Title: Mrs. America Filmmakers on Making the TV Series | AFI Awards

We were really excited to tell the story of Mrs. America with all the parallels from what was going on in the 1970s to what's happening today. Hello, AFI Movie Club. I'm Anna Bowden, one of the directors of Mrs. America. And I'm Ryan Fleck. I'm one of the other directors of Mrs. America. And I'm Davi Waller, the creator and showrunner of Mrs. America, one of AFI Awards' top 10 television programs of the year.
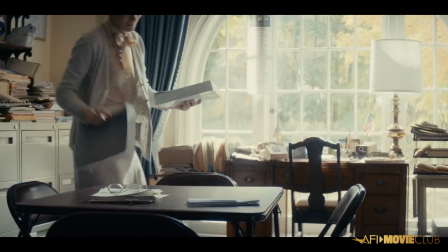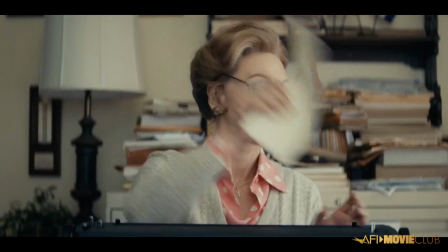(0:34)
We spent the pilot in the world of Phyllis Schlafly,
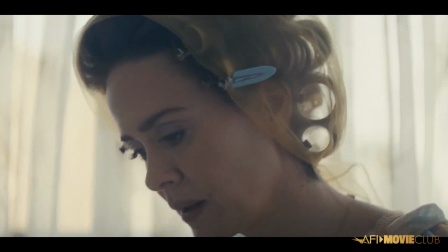(0:38)
and this great sequence is at the end of a big speech she gives to the housewives about why she's against the Equal Rights Amendment.
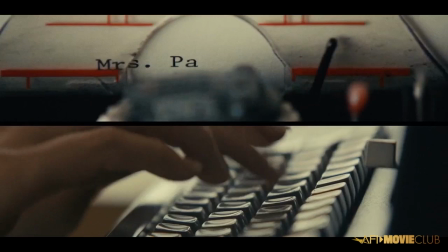(0:46)
And now she's sending this newsletter out with her thoughts.
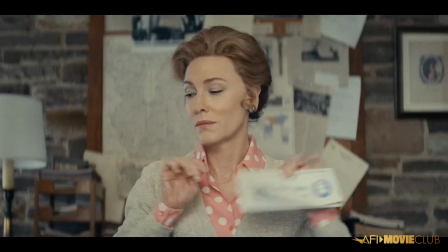(0:50)
I remember talking with Davi about how we kind of expressed this beginning of Phyllis Schlafly's
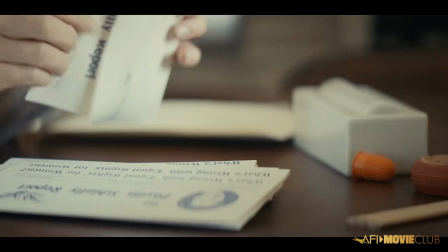(0:59)
journey to become a very vocal opponent of the Equal Rights Amendment and the beginning of her ideas going viral.
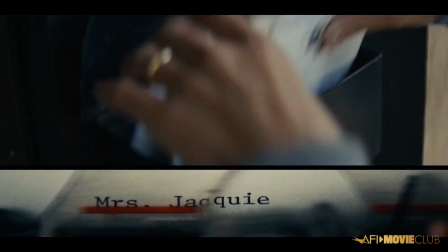(1:07)
And what does that look like in the early 1970s? And she did it with her newsletter.
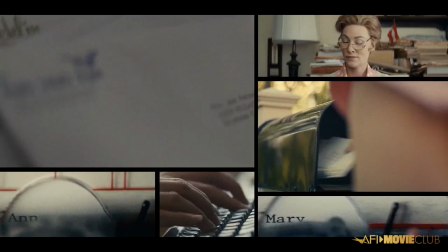(1:12)
And so with Rob, our editor, we put together this series of images of how it feels to have this letter being thrown
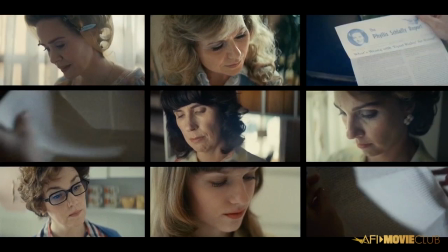(1:21)
out into the world and read by all these housewives that were part of her team of people who she knew,
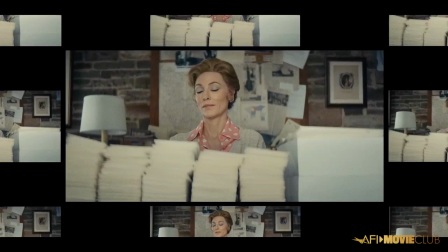(1:27)
and kind of getting the word out about the Equal Rights Amendment. Thomas' Crown Affair, I believe, was one of the influences for the split screens that we referenced.
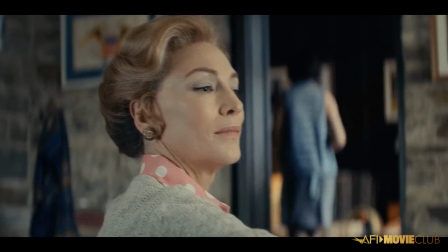(1:35)
And this visual montage that Brian and Anna created, we used throughout the series. This scene served as our transition.
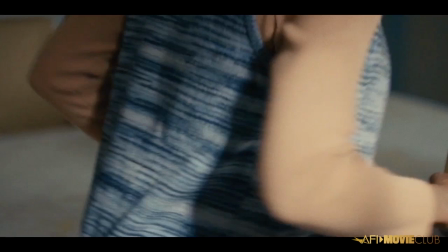(1:43)
We thought we wanted to go from the woman on the far right to the woman on the far left, who's the trailblazing visionary, and of course, it's Shirley Chisholm.
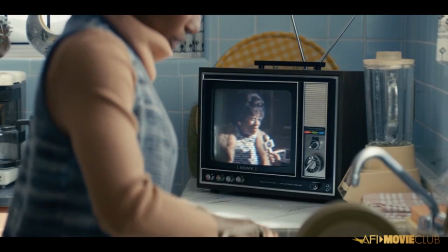(1:50) Mrs. Chisholm, how are you feeling today? Oh, I feel wonderful.
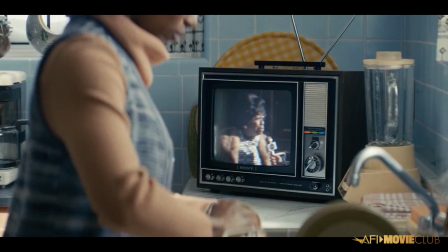(1:57) It's one of the most marvelous things to happen in our country at this moment.
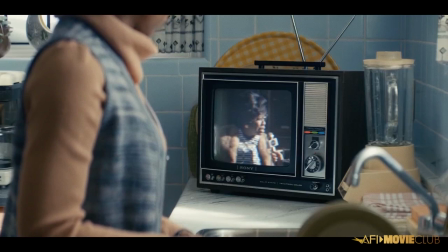(2:02) For the first time in the history of our nation, a person of color, a woman at that, is running for the highest office in the land.
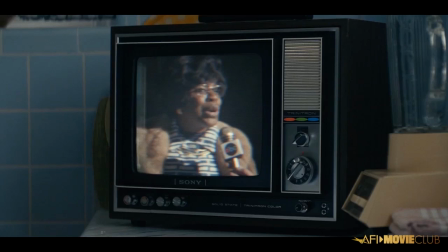(2:08)
We love this idea of showing Willie, who's doing all the housework in Schlafly Home, actually catch the announcement that Shirley Chisholm is running for president. It was not in the original pilot script, but when we were breaking episode three, which really features Shirley Chisholm in her run for president, we realized we really want to seed that earlier in the series. We want to be able to jump in to Shirley mid-presidential run. But to do that, we were like, well, where are we going to put her announcement that she's running for president? Where can we fit it in? And we came up with this idea to actually use it as this transition from Phyllis Schlafly's world into the world of the feminist. And it really actually worked. I feel it made the end of the pilot so much better.
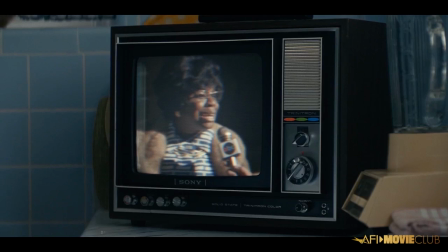(2:54)
And this was taken directly from a real clip of Shirley Chisholm that Brian and Anna recreated.
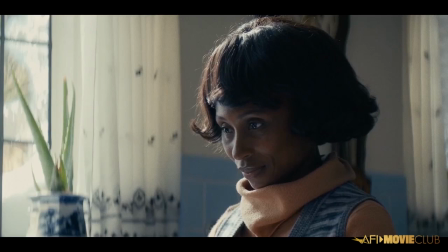(2:59)
I remember this, Anna, we were recreating it and Uzo was doing a wonderful job, but there was something missing at the end and it was that smile.
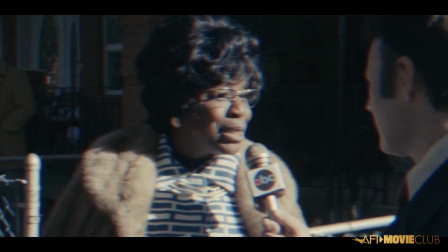(3:06)
She turns to the camera and she just smiles really big.
I expect to go all the way.
Everything just came together at that point. I love that smile. That was just captured her perfectly. I was so excited. I remember the day that you came to us and told us that that's where you were going to move it, not only because it means that we got to shoot it. And that's one of my favorite iconic archival moments,
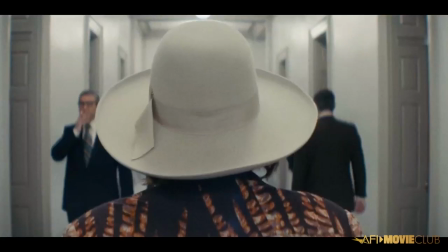(3:32)
but also because she's such an important part of the movement and becomes such an important part of the series.
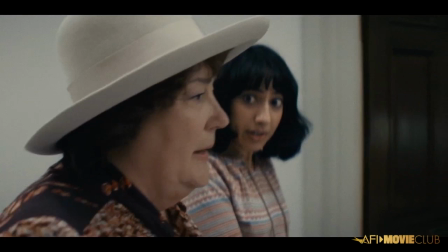(3:39)
Shirley then carries us through this kind of archival footage and then all of a
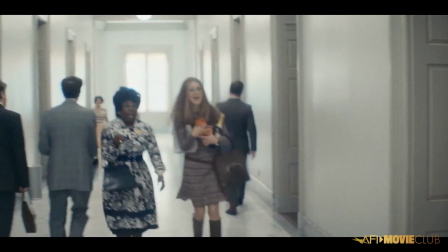(3:43)
sudden we're on the back of Bella and her famous hats.
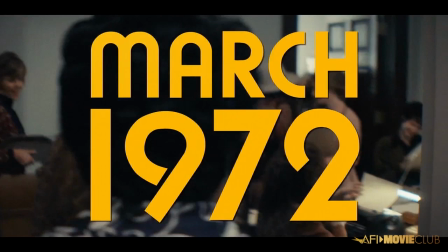(3:48)
And in that stark contrast of the energy of now coming into this feminist world, it's so much looser,
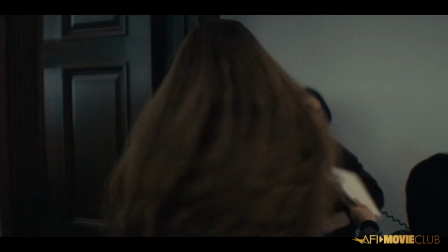(3:57)
so much more what we think of when we think of the 70s and all of these
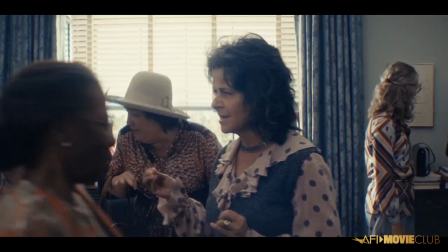(4:01)
energetic women who are kind of talking over each other and enjoying this celebratory moment.
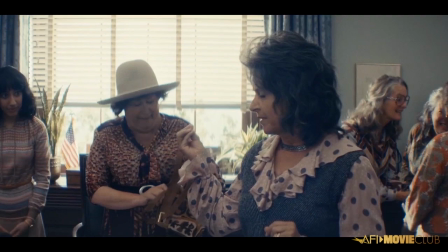(4:07)
And it was such a fun moment in the script to be given to say,
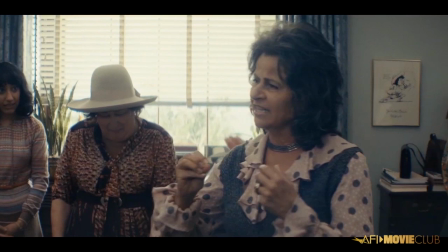(4:12)
how do we show these worlds really colliding and introduce all
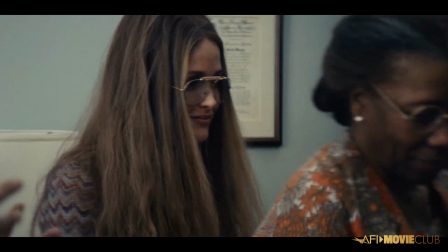(4:17)
of these larger-than-life feminist characters for the first time in this one scene?
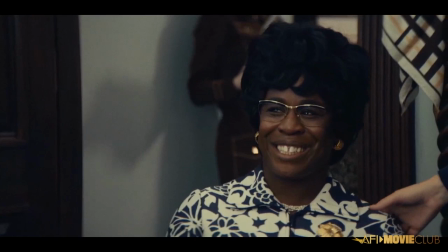(4:22) We have our first serious female candidate. She's a keeper president!
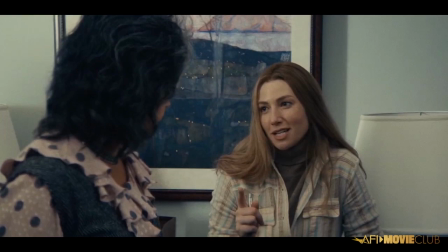(4:29) And yesterday, the Equal Rights Amendment sailed through the Senate. That's right.
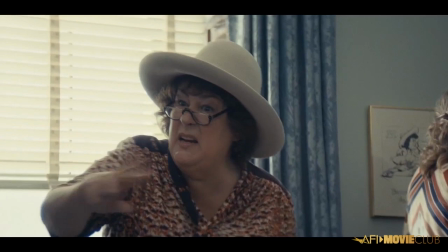(4:34) Hawaii ratified less than 30 minutes after the Senate vote. Delaware and New Hampshire will have it ratified by tomorrow.
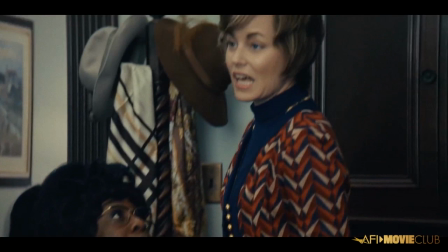(4:40) We had seven years, but we'll get it done in one. No, and even Nixon is on our side. And thank you for that last minute.
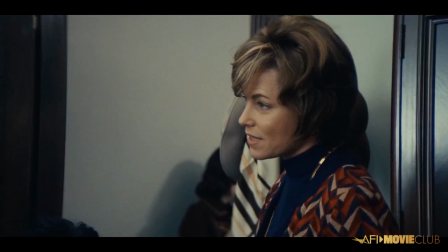(4:46) See, he's not all bad. He's mostly bad.
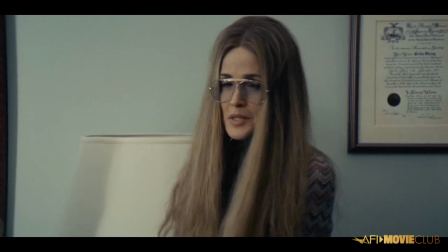(4:48) If we would like our Women's Caucus to be bipartisan, perhaps the Democrats in this room could refrain from trashing the president at every meeting.
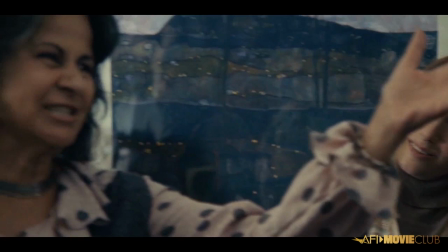(4:55) I thought trashing Nixon was bipartisan.
Something I love about this, Davi, I didn't know how bipartisan the ERA was.
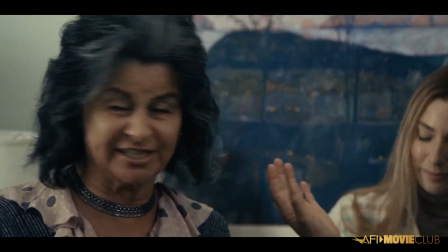(5:02)
Republicans and Democrats working together to pass this thing. Nixon supported it. It was really not controversial at all until this moment, it feels like.
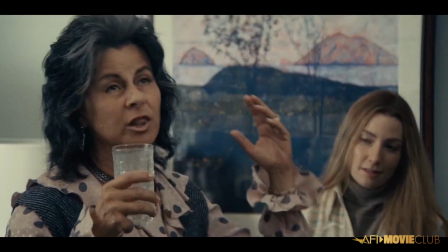(5:10)
That's why it's so important to us to have Elizabeth Banks' character of Jill Ruckelshaus, who's a Republican, that it was such a surprise to me too, that this wasn't left-wing feminists.
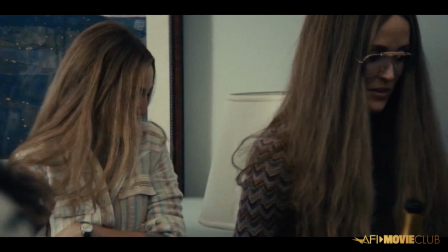(5:18)
This was a real collaboration of Republicans and liberals, left and right.
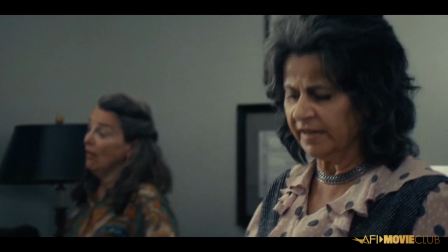(5:23)
And it was really bipartisan until Phyllis Schlafly showed up.
Who the hell is Phyllis Schlafly?
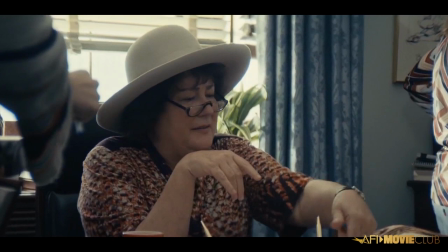(5:28) It's Schlafly. Oh, she's a right-wing nut from Illinois. Oh, we don't need to worry about stuff like this on the fringe.
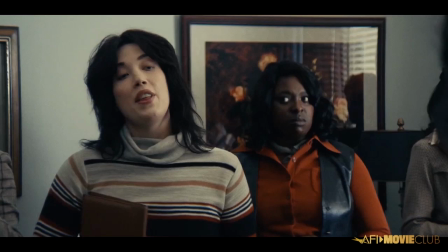(5:33) I've never even heard of the Phyllis Schlafly report. Schlafly? What? There are two L's.
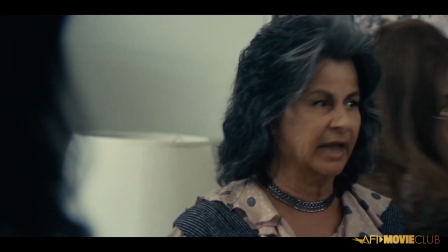(5:39) Oh. Well, why do I care if it's Schafly or Schlafly? It's not like I'm ever gonna say that fucking woman's name again.
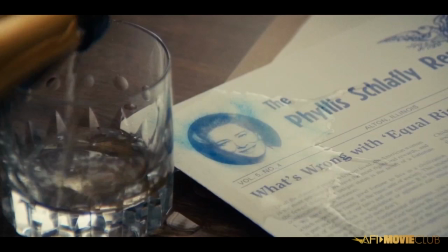(5:47)
This is our chance to really show, like, how did the feminists at this time in 1972, what did they think of Phyllis?
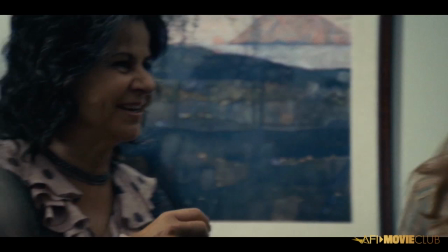(5:53)
We've just spent almost an hour with her where she is seen as she'd want to be seen, where she's the center of her world.
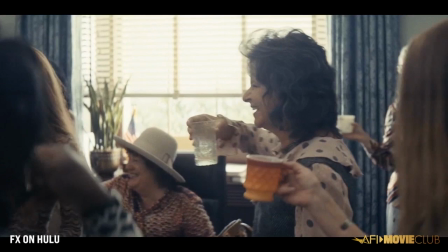(5:59)
But now we see how the feminists think of her. And to them, she's just on the fringe. They don't see the storm coming.
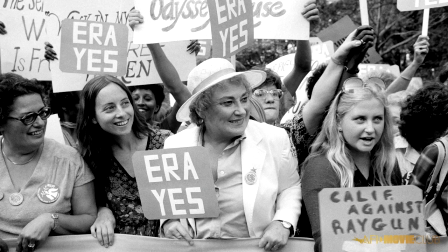(6:06)
It's so tragic and bittersweet how you end this first episode, Davi, because if you know anything about what ends up being the history of the Equal Rights Amendment, to see all these women celebrating like they have it in the bag and then to be here now, how many years later? Fifteen. I mean, it's insane.
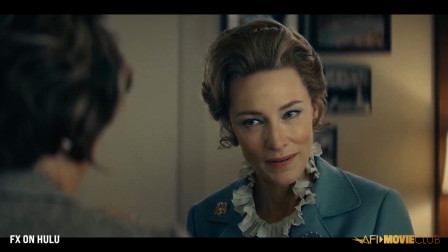(6:29)
And that really kicks off the journey of this series.
Now, you and I both know that the ERA is not about equality. It's about power. And the left is making a power grab. The Reagan revolution is going to fail.
One of the reasons that we were really excited to tell the story of Miss America was all the parallels from what was going on in the 1970s to what's happening today.
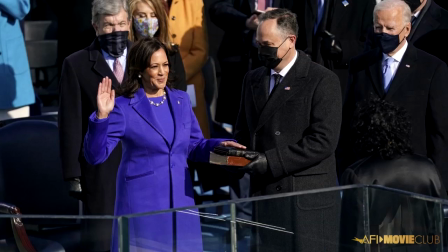(6:52)
Fifty years ago, Shirley Chisholm was the first Black woman to run for president of the United States.
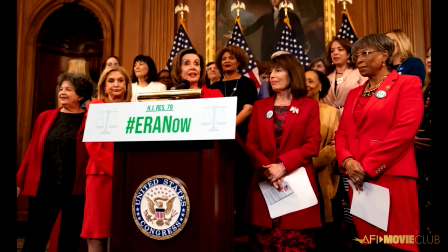(6:57)
50 years later, we finally have Kamala Harris becoming vice president. The ERA, which was long dormant, has finally come up again in Congress.
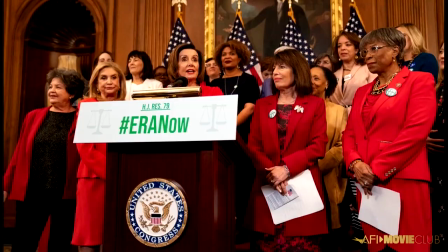(7:06)
They're trying to pass it again and get it into the Constitution. There are these patterns and cycles of how change happens and how you make meaningful change in this country. And we wanted, through telling the story from many years ago, really shine a light on just how hard and painful it is to really move forward as a society.
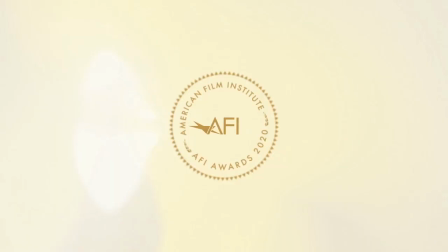(7:27)
Thank you.